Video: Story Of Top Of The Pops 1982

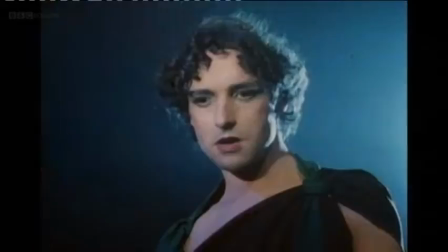[12:30]
In magazines, videos, and on the floor of Top of the Pops.
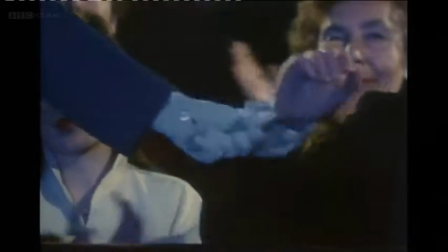[12:36] Does appearing on Top of the Pops affect your image in any way? It just means a lot more people get to know the group, and that's why we enjoy doing it so much. It's like introducing yourself personally to everybody, you know, through the television set.
Top of the Pops would always be taped on a Wednesday, and then it would go out Thursday, so... Thursday, by about 8 o'clock, you were famous, you know?
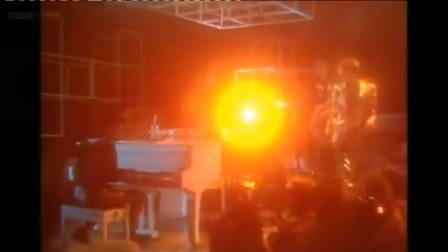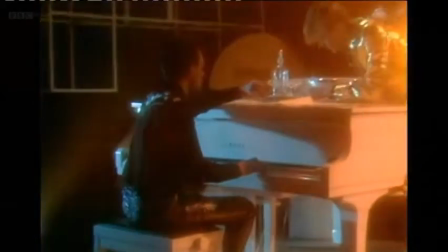Everybody had their own little visual shtick, so ours was definitely,
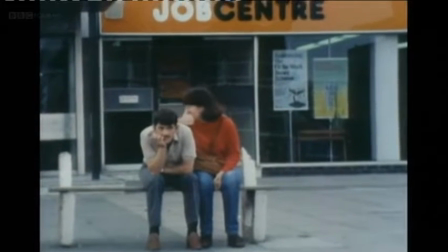[13:11]
even though we were walking down West Street signing on the Dole, and like the Full Monty, we had aspirations of playing Las Vegas.
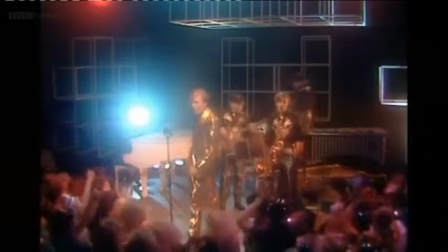[13:19] Who broke my heart?
For us, it was about building a whole separate universe, an imaginary world to live in, because the real world was tough. Yeah, it really was.
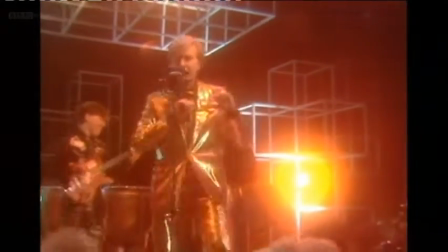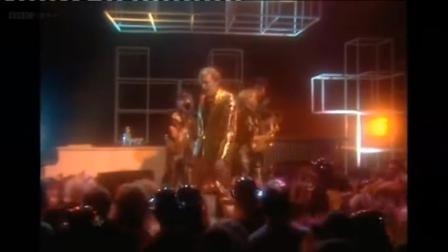I had a gold lamé suit, which was kind of... Walking around Sheffield in a gold lamé suit was kind of dangerous.
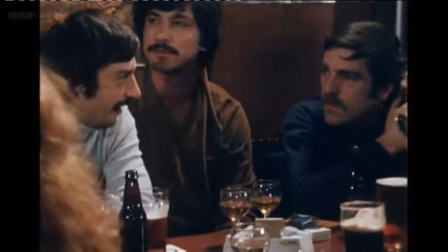[13:50]
You'd walk in and the guys playing dominoes would kind of stand up and try and exit, you know, push you out the door.
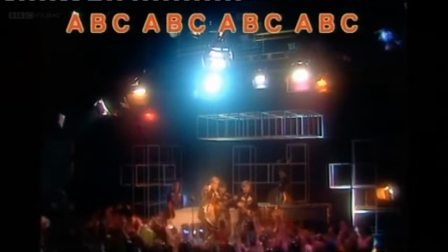[13:58] Shoot that poison arrow.
With Poison Arrow, we're on Top of the Pops, and we kind of came on, did the show.
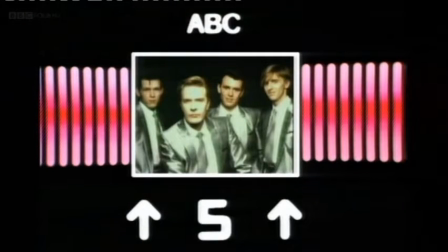[14:04]
We had the keyboards, the drums, the bass and the guitar. When we came to present The Look of Love, we kind of wanted to play with the medium a bit, and we loved Smokey Robinson and the Miracles, the whole tradition of Motown.
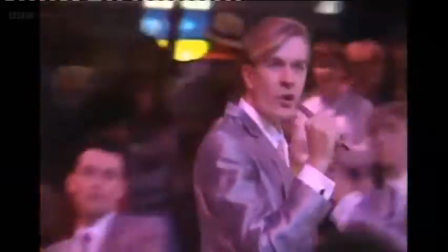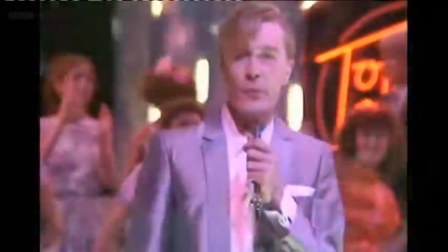Decided to present it as I'm there singing, and as David Palmer, Mark White, Stephen Singleton are there doing the moves, you know, choreographed moves. That was probably one of the toughest TV performances we ever did, yeah.
You know it's true.
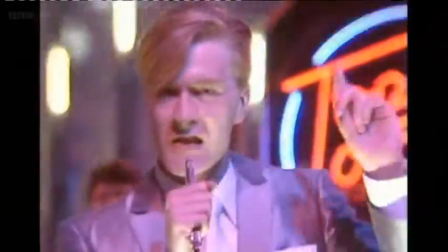On Top of the Pops, it was like going into the ring, you know, you put your gloves on and you're in there with your chorus and your verse. Battling it out.
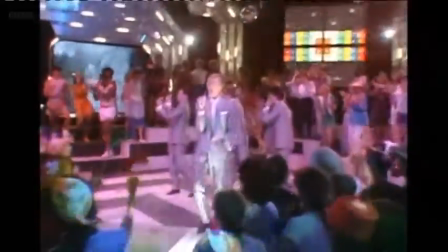[15:03] Yippee-yay, yippee-yay.
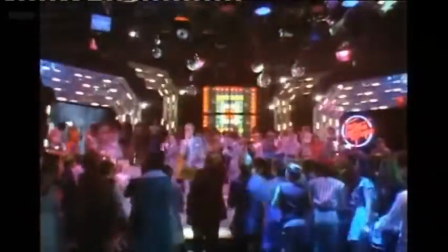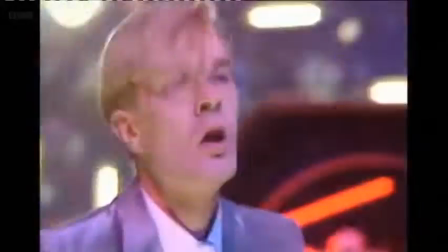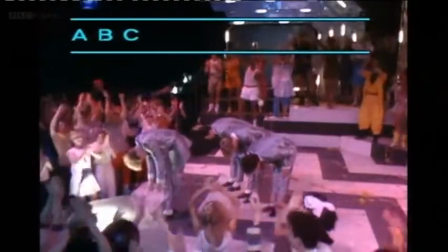[15:17]
some of our enjoyment, fear, and idiocy is in that performance, but I think it's what makes it very entertaining, even today.
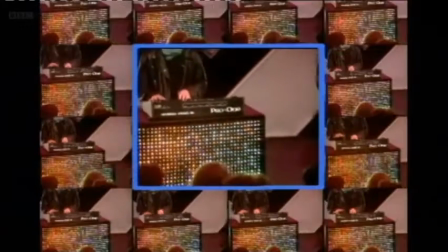[15:31]
But ABC shedding instruments on Top of the Pops was part of another trend
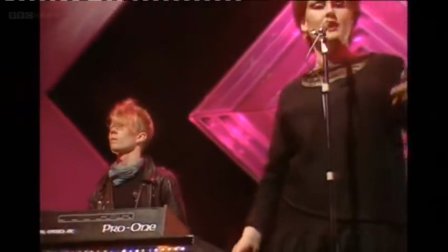[15:37]
towards a freedom of presentation and lineup.
Sometimes when I think of her name, when it's only a game.
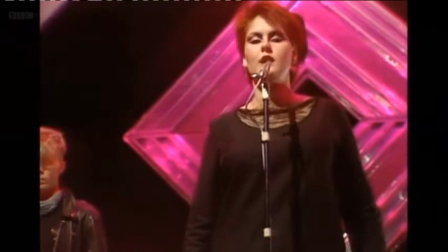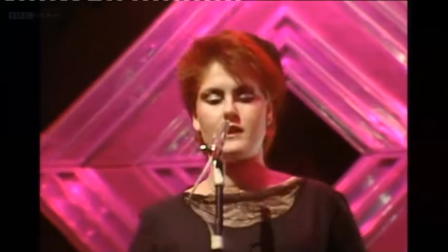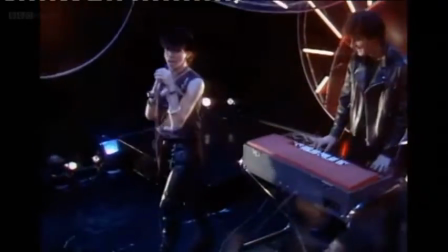[15:58]
There certainly was a huge amount of duos coming through. I think Soft Cell, Blancmange that I was working with, Yazoo that I was working with. And back in those days, we were using things like Fairlights and Synclaviers, which were cutting-edge technology and able to play huge amounts of sounds at one go.
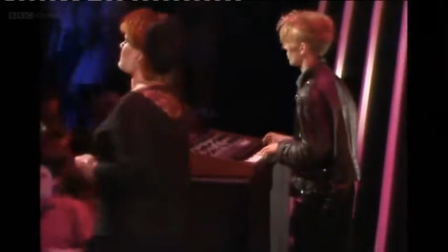[16:21]
So you don't need to deal with what is traditionally the most difficult thing to deal with in pop music, which is the drummer. In terms of doing a performance, it was all focused on those two people.